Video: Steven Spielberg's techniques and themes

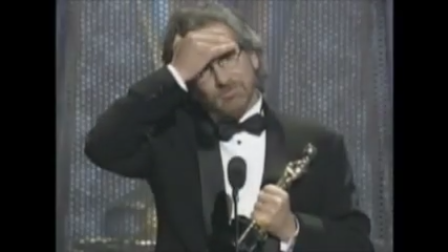0:42 Steven Spielberg has won multiple Oscars, DGAs,
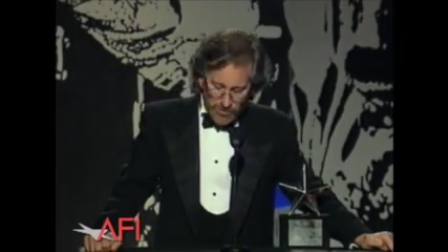0:46 PGA's, the AFI, BAFTA's, Golden Globes and Donatello's.
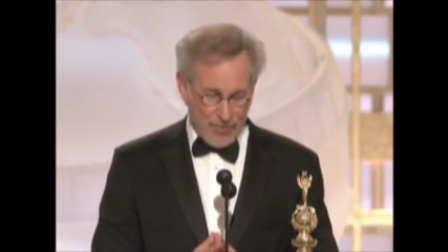0:52 He has been honoured with the César, the Blue Ribbon in Japan and has been awarded prizes at the Cannes and Venice Film Festivals.
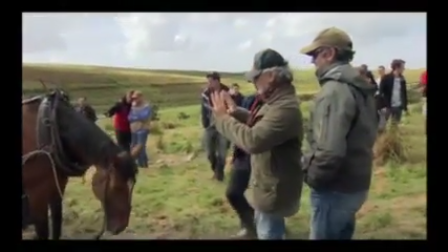0:59 As a director and producer and then under the banners of Amblin Entertainment and DreamWorks Studios,
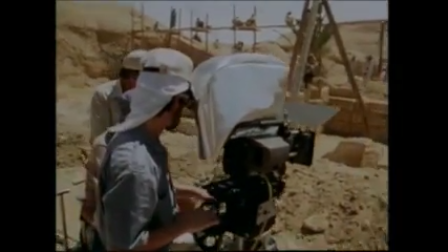1:05 his films have earned over 15 billion dollars worldwide all of which
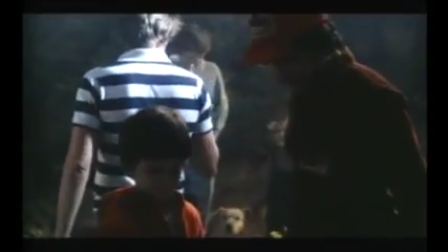1:11 begs one question what accounts for his unparalleled success obviously
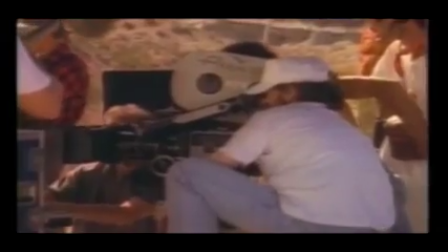1:16 he is a remarkably gifted storyteller but that is different from being a gifted film director for
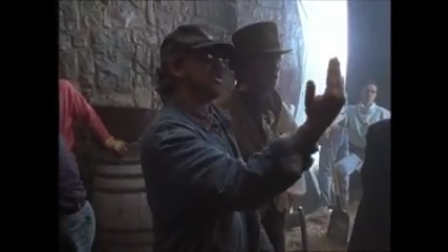1:22 a director it is a simple and as complex as presenting the story in cinematic terms
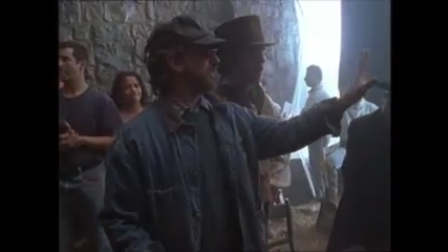1:28 visually tonally rhythmically in a word emotionally
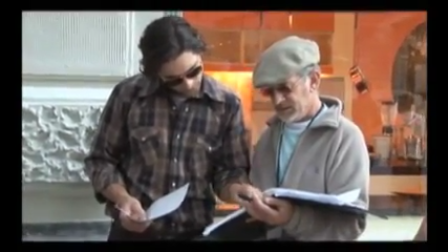1:34 specifically that means what you see what you hear
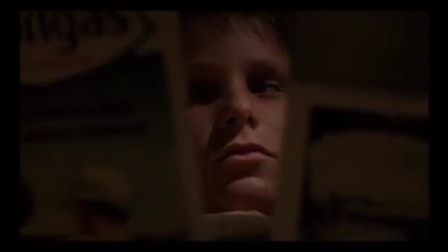1:39 and when just
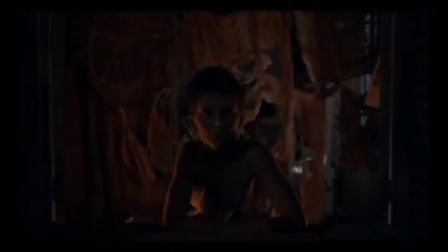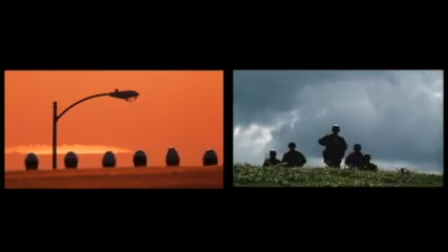1:48 as painters have many colors to their palettes so to do Spielberg deploy a gallery of
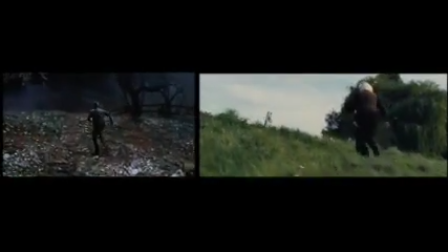1:53 techniques and devices all to draw up deep emotions Spielberg
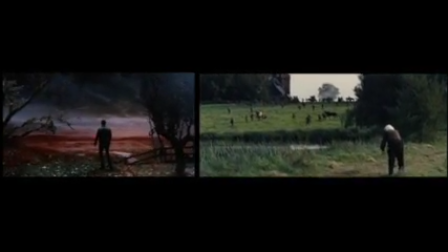1:59 can do this because intuitively understands image and sound and the
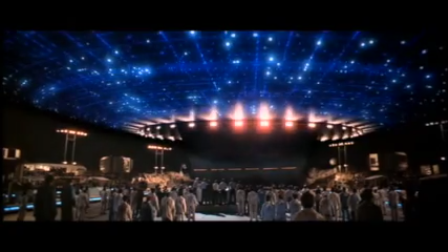2:03 positioning of and interplay between both like
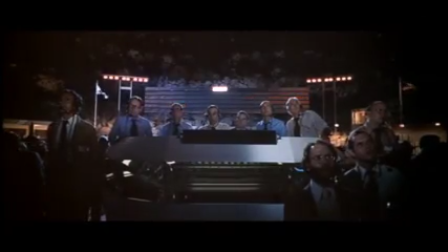2:11 all masters Spielberg has observed and absorbed lessons from others for
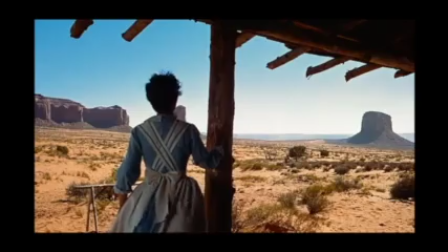2:16 example John Ford's the searchers as
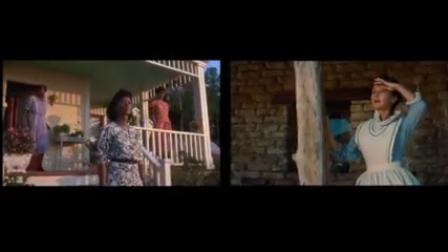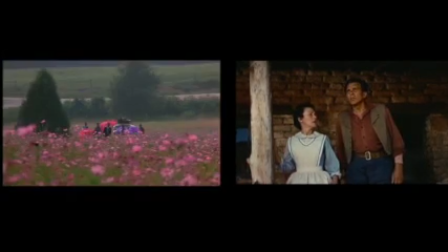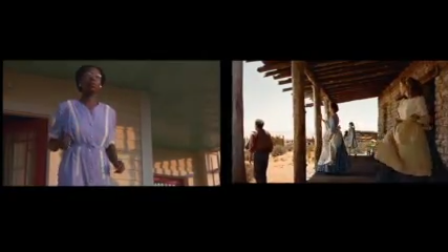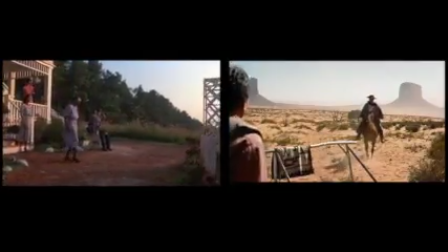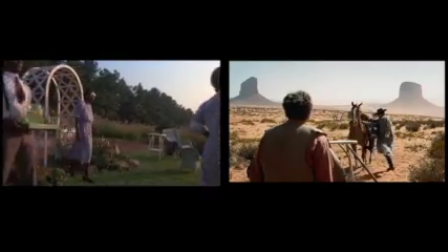3:02 well as Victor Fleming's Gone with the Wind
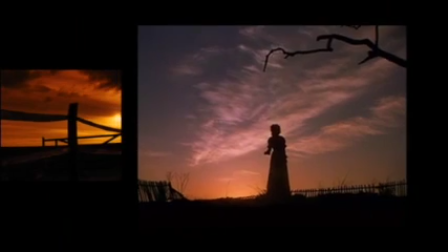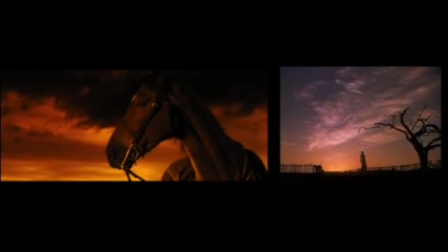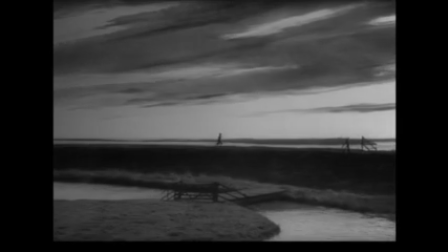3:18 and of course the works of David Lean but
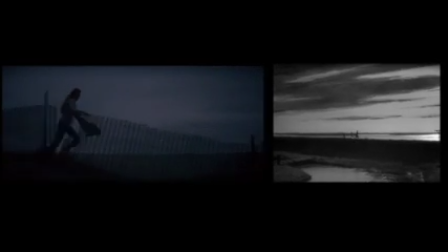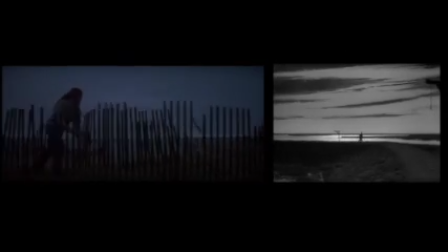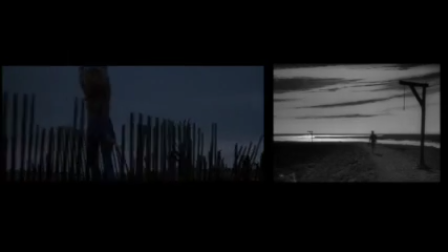3:35 Spielberg's innate gifts ensure that what he delivers is never mere imitation.
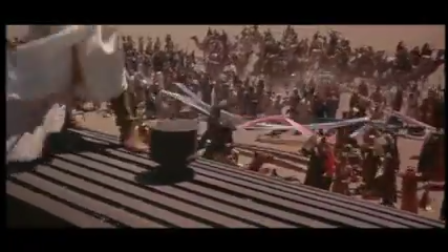3:40 Like all masters, he identifies and is inspired by great moments.
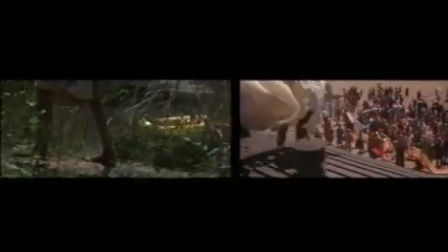3:44 He then recodifies those moments, and in so doing, he enhances cinema's vocabulary and expands its grammar.
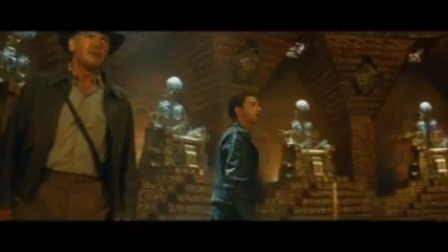3:56 Spielberg enjoys moving the camera, and oftentimes he moves it as a composer phrases music, or a choreographer arranges a dance.
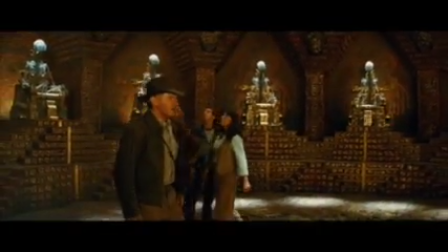4:06 Its movement is punctuated, so each moment brings with it new elements.
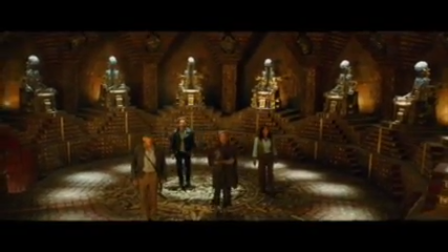4:12 The characters may deliver dialogue, but Spielberg looks to present other information in a visual manner.
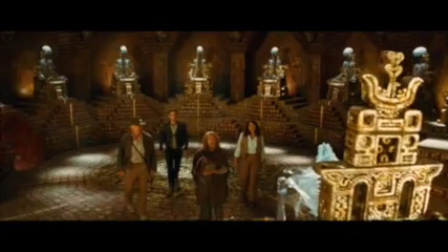4:19 Call it orchestration or composition,
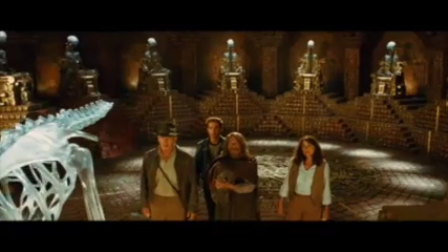4:22 but either way, Spielberg's camera does not so much observe the scene as interact with and gather its details.
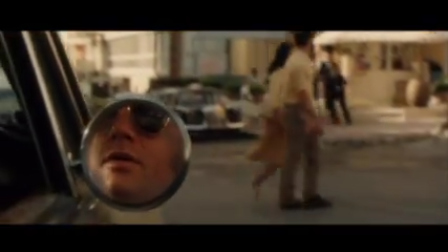4:30 Look at the waistline bolt on that guy. Look at that. Think he might be armed, eh?
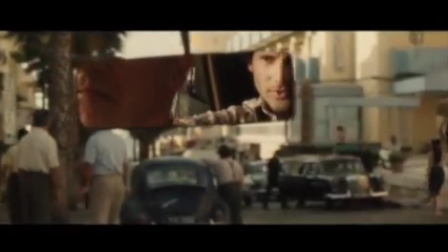4:36 There's all the Russians. It's definitely him. Hussein Abad al-Shir.
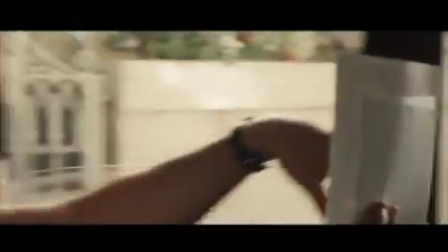4:42 His room is next to Israeli newlyweds.
In these shots, the pronounced movements are across the frame.